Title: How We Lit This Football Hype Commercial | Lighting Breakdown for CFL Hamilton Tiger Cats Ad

How's it going, everyone? It's Derek Lamoureux, and today I'm going to break down the lighting behind this commercial we did for the Hamilton Tiger Cats.
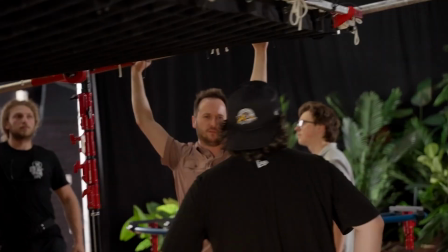0:07 Let's get into it. The DP for this commercial brought me on as the gaffer, and we had a couple conversations of what he was after, and ultimately we wanted to create a natural jungle look for this hype video.
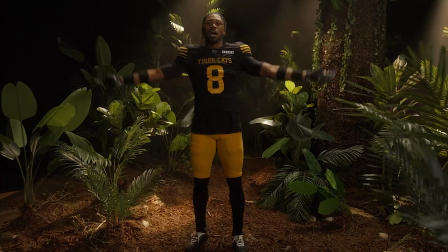0:20 We didn't want a bunch of flashing lights or tubes or anything. We wanted it to feel as close to a production jungle as we could.
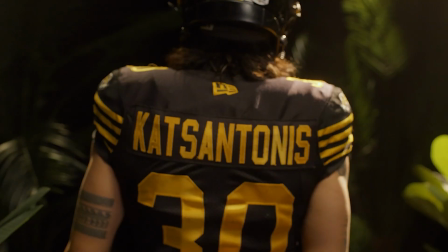0:28 Let's break down how I did that. The idea is to get some hype content of the players to go up on the video board and to use on socials.
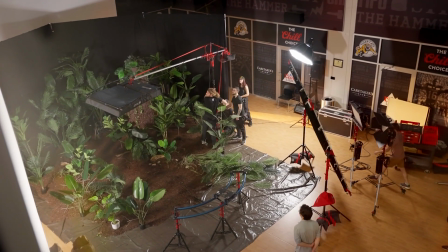0:35 You'll notice that the room that we're in is just a giant room. They use it to host events and meetings and everything. So we needed to first make that look like a jungle.
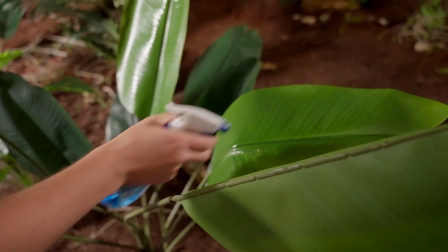0:45 And kudos to the production design team for ordering a bunch of things at Amazon and Home Depot and putting it all together and making what actually feels like a jungle.
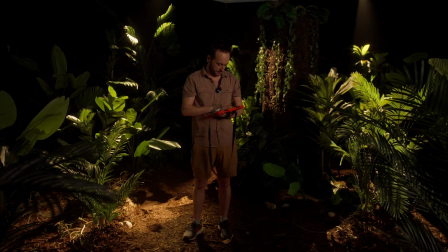0:56 So production design was definitely step one.
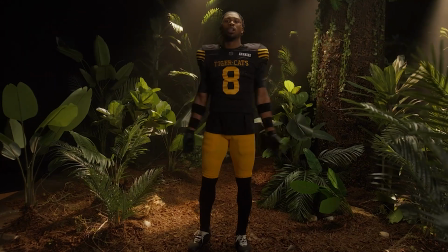0:59 Now the main thing is we have a pretty wide establishing shot to show the players from head to toe, but we also need to show them in a close-up.
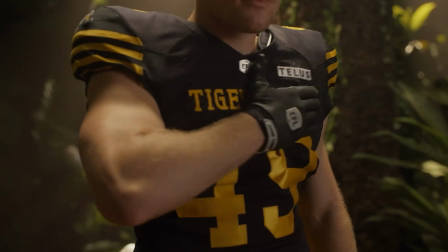1:08 Now our wide shots is a dolly, but we also have a Steadicam shot pushing in on them. So that meant that we had to light the entire space, and we didn't really have time for those little tweaks to go from wides to tights along the way.
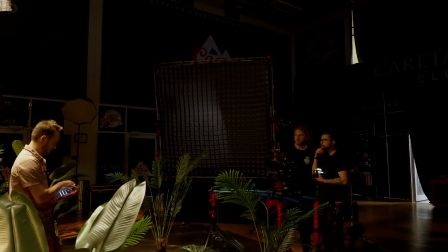1:25 Once I knew that we've set our widest frame on camera, I started kind of coming up with a plan for what our lighting would look like in a jungle.
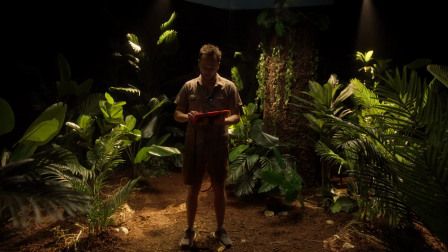1:32 I knew that I wanted some highlight pops throughout the scene to make it feel as if the sun was coming through the trees.
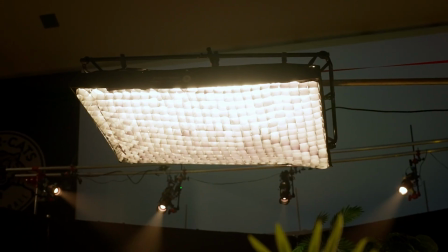1:39 And then I knew we needed a pretty big key and a top light to be able to set the stage for wherever the talent was going to move throughout the scene.
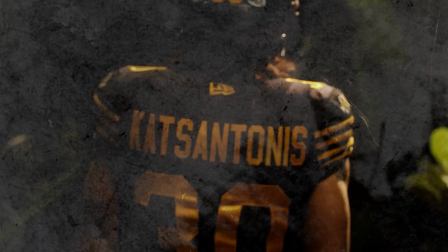1:47 Now, the other thing was I didn't want to overlight it because I did want to create this like dark, moodier tone, not this high key style commercial. So I wanted to make sure that there were still pockets of darkness in the scene itself. Let's start with how we build these backlights to be our sun slashes. Because I knew we were going for a really long span, I think we were almost 22 feet, we connected a ladder truss rig.
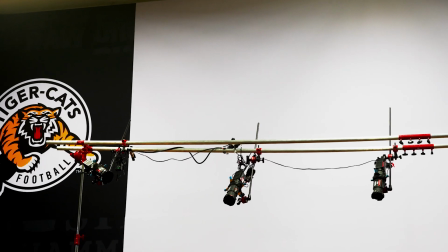2:12 So that means that we've got two pieces of pipe making a goalpost rig on either side to give us a little bit more strength. When we mounted all those 60Bs and 60Cs to the ladder truss,
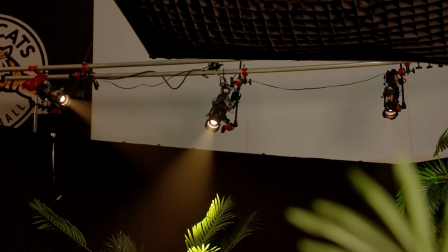2:23 we used a bunch of grip arms to be able to adjust the height of those,
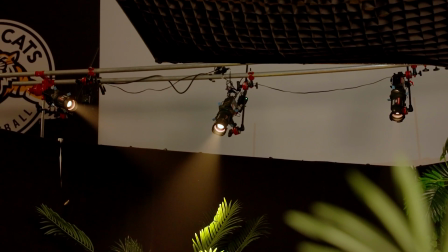2:29 because I knew I wanted them to come down over top of the drapery,
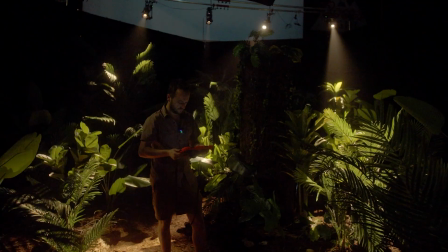2:34 but we didn't want to adjust the height of the drapery. So they're just sitting outside of frame and they're hung down on a 40-inch grip arm. So we connected a ladder pod on either side and then put those up on mini Mambos on each side. Now, the reason why we couldn't use the crank stand is because we needed to get high enough over top of the drapery, which was about 16 feet. So pretty high and a little bit too high for a crank stand. So a bit of a lift. In a perfect world, I would have just had all 60Cs because you get a little bit more color depth,
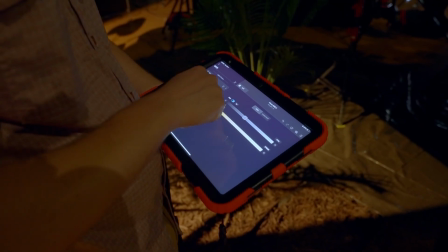3:09 especially in that orange, which was what we were going for. But anyways, we made do with the 60Bs and the 60Cs. Now, each one of those had a projection attachment on that.
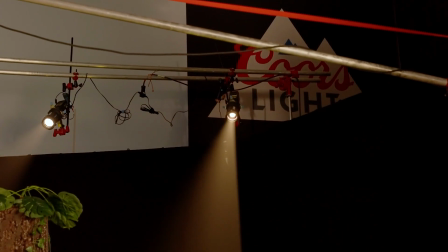3:20 And that is the critical piece to this setup because we're able to laser focus where that cutter is hitting to different parts of our scene,
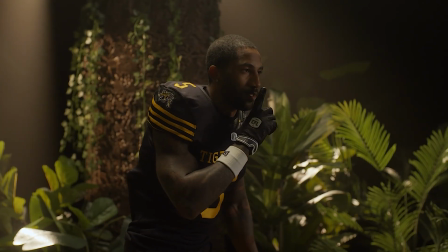3:28 whether it be on the plant or a player or just lighting up a certain part of the ground. The spotlight attachment really is the best tool for that job.
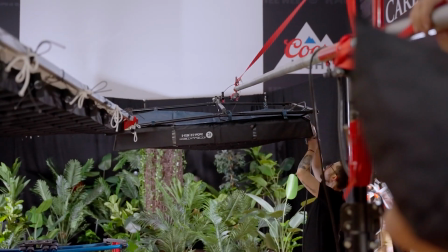3:37 We put an IntelliTech 3x5 mat on a menace arm and boom that overhead,
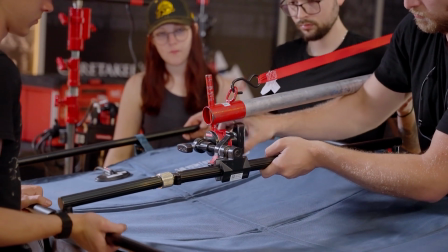3:43 acting as like a hair light and overhead fill to the set. So you can see when we put that up, it makes a pretty big difference. And when I looked at on and off, I liked what it was doing, but it was just too dark without a key light.
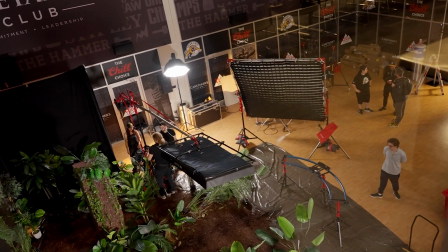3:59 So we had a key light on standby. I wanted to see, what we would get just from that hair light.